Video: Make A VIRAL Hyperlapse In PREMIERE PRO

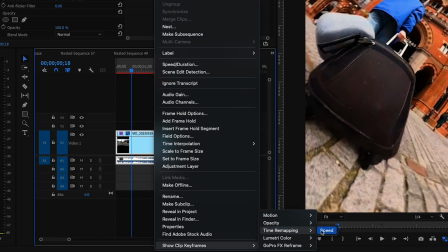So to do that, I right click, show clip keyframes, time remapping speed and then i will hold down command to the point where i want
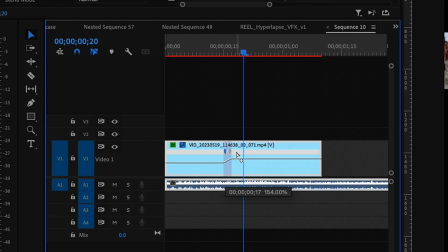it to speed up or slow down drag that up and also drag this out to to ease it in and so that's how you can kind of get
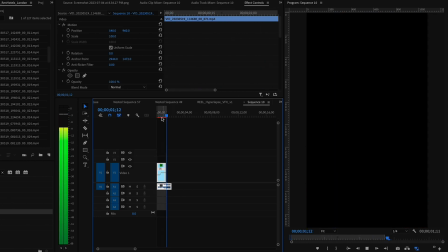a little bit more speed in certain areas and movements that you want to
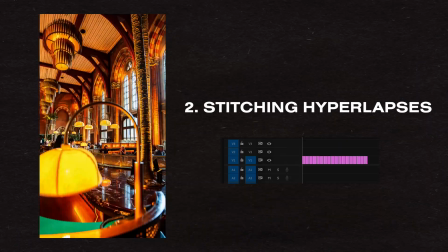speed up your footage then we have stitching together the hyperlapses i'm going to use this clock
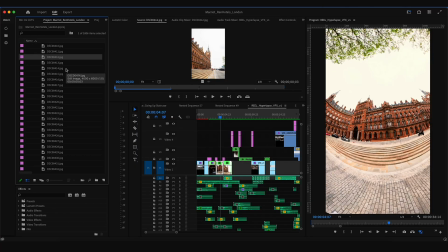hyperlapse as an example once you've imported your stills into premiere you're going to
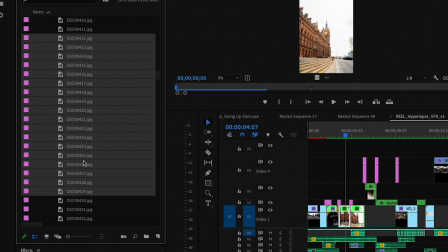highlight the ones for hyperlapse right click speed duration you're
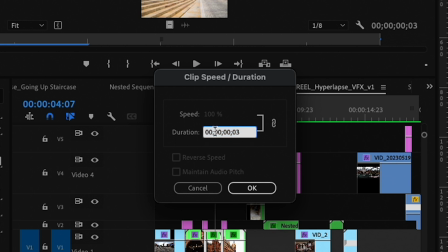going to change the duration to this you can adjust this based on how many images you shot and you're going to want to create a sequence with these images
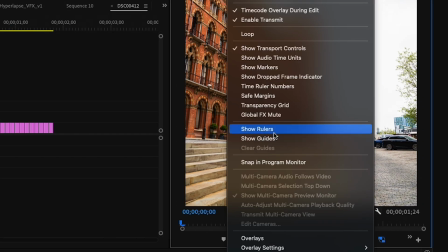go over to this wrench select show rulers and show guides
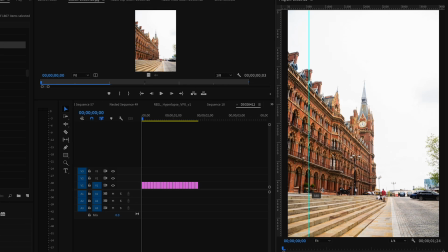then you go over to these sidebars and you drag out these little guidelines
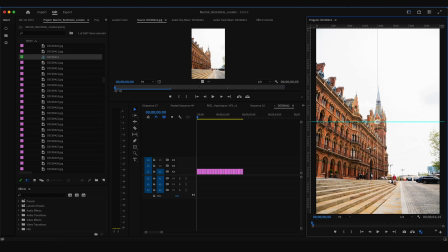so i'm going to line them up with the center being the center of the clock here you can choose whatever point you use to shoot your images.
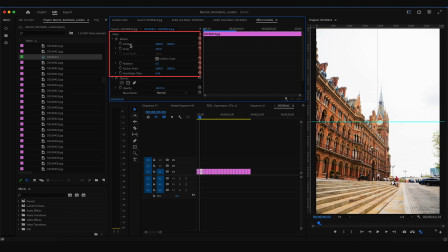Under effect controls, under motion, you're just going to go still by still, adjust your position scale rotation to line up with those guidelines that you picked.
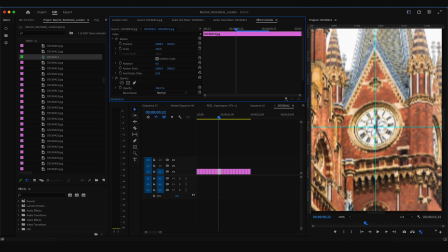The more time you spend making this perfect, the better your hyperlapse will look.
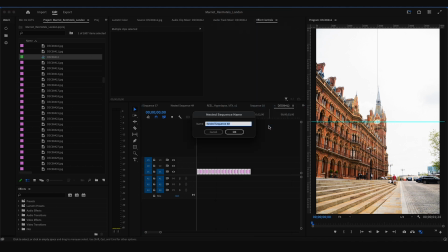You can also highlight everything, nest it, and apply a warp stabilizer effect.
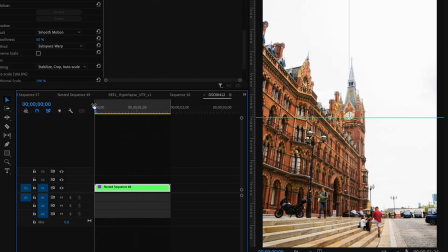Sometimes this helps. It makes it look smoother. Sometimes it makes it look more wonky. so just depends on the clips.
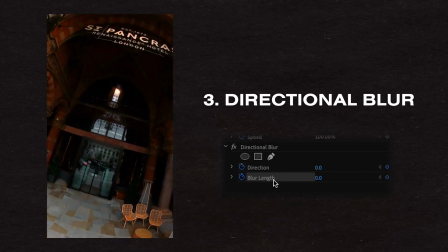Next up is I use directional blur to smooth out some of these transitions. So you'll see it here and here.
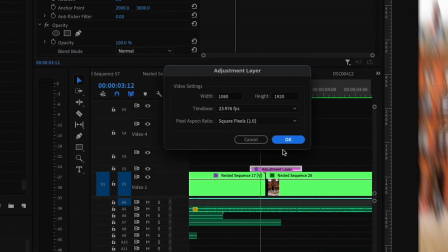I basically go ahead, create an adjustment layer, put that on top of my two clips,
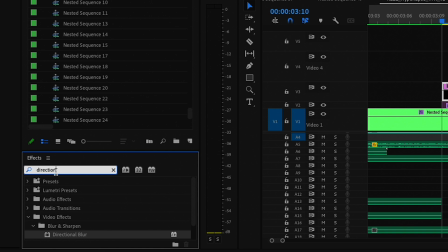go into my effects and drag directional blur onto my adjustment layer.
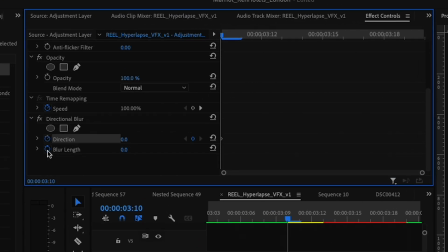Then in the effects controls, I will keyframe the direction and blur length, start it at zero, Once it hits that point of transition, I will drag these up to my liking.
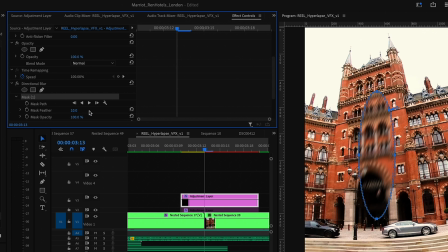I'll also go ahead and add a mask right in the center. Invert it.
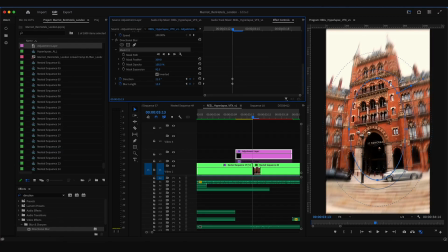Adjust the feather. And expansion. This just helps so that the whole image isn't super blurry.
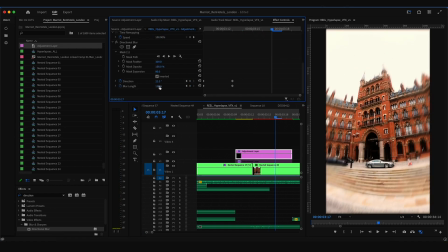Then I'll drag my playhead forward and change this back down to zero.
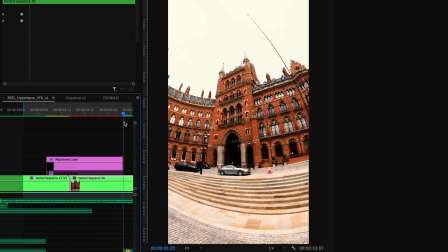just an easy way to add a little bit of motion blur and smooth out those transitions then we have a few transitions using masks
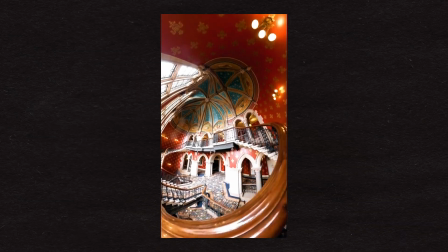this is also a great way to transition especially if you have like a door opening or a specific object you can use to go through i'm going to use
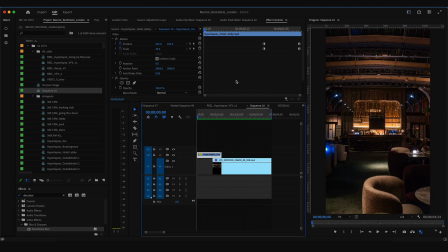these two shots from my edit as an example i've already gone in and i keyframed the scale of this hyperlapse to
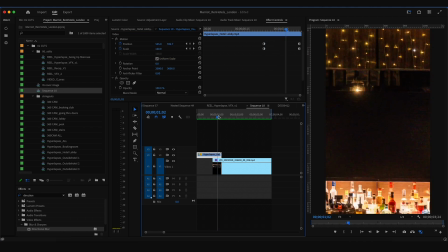zoom all the way in until this box fills out the whole frame then you're going to want to go the point of transition.
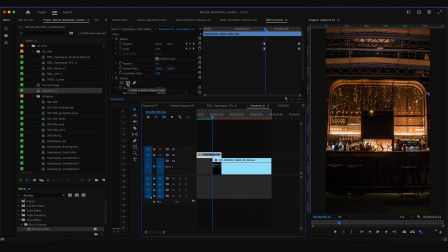Under effects controls and under opacity I'm going to select this box because I want my transition to be square.
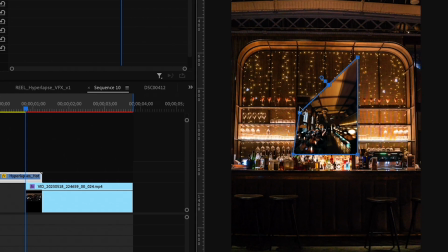Invert it and I will adjust these points here to fit within this little square display.
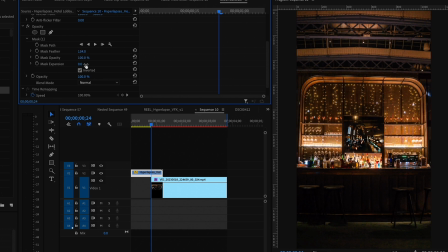I'm going to turn up mask feather so it's a little bit smoother and I'm going to bring the expansion down until I can't see it anymore. Then I'll add these keyframes move the playhead forward bring the
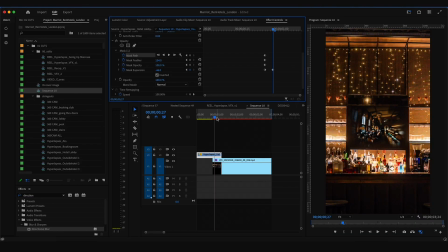expansion back up and then slowly keyframe
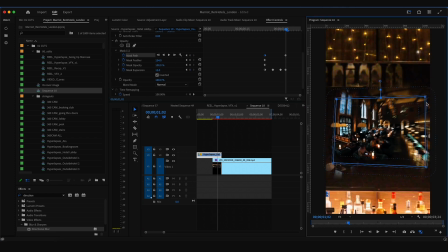this frame by frame adjust any positioning that i need
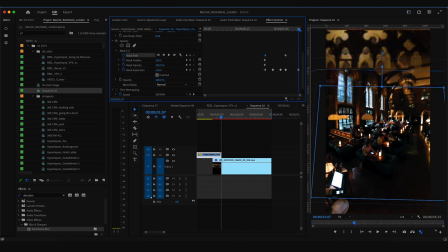then i can bring this up until it fills out the whole frame
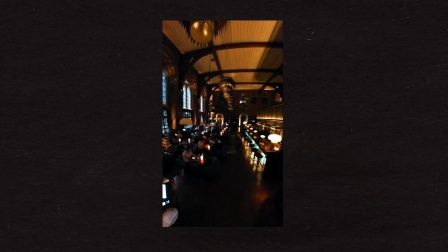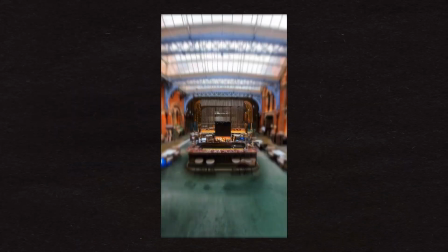last but not least i use a luma key transition which happens in between these two clips the transition from daytime into nighttime.
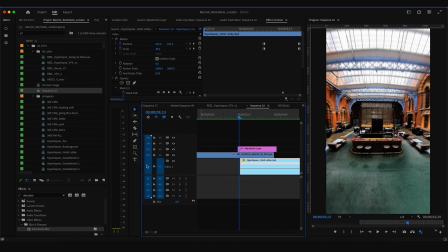So first off is I lined up my daytime bar shot and my nighttime bar shot.
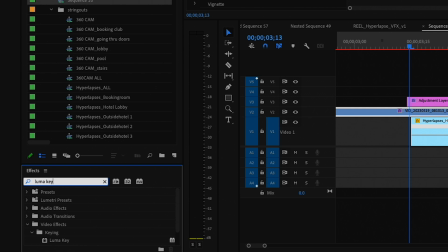Then I'm going to go ahead and apply the LumaKey effect to my top clip.
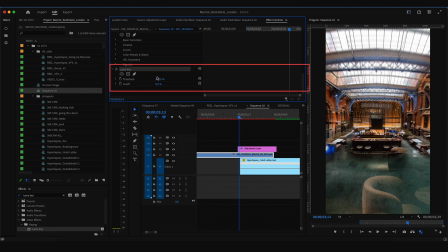Then under effects controls in LumaKey, I'm going to make sure everything's starting at zero.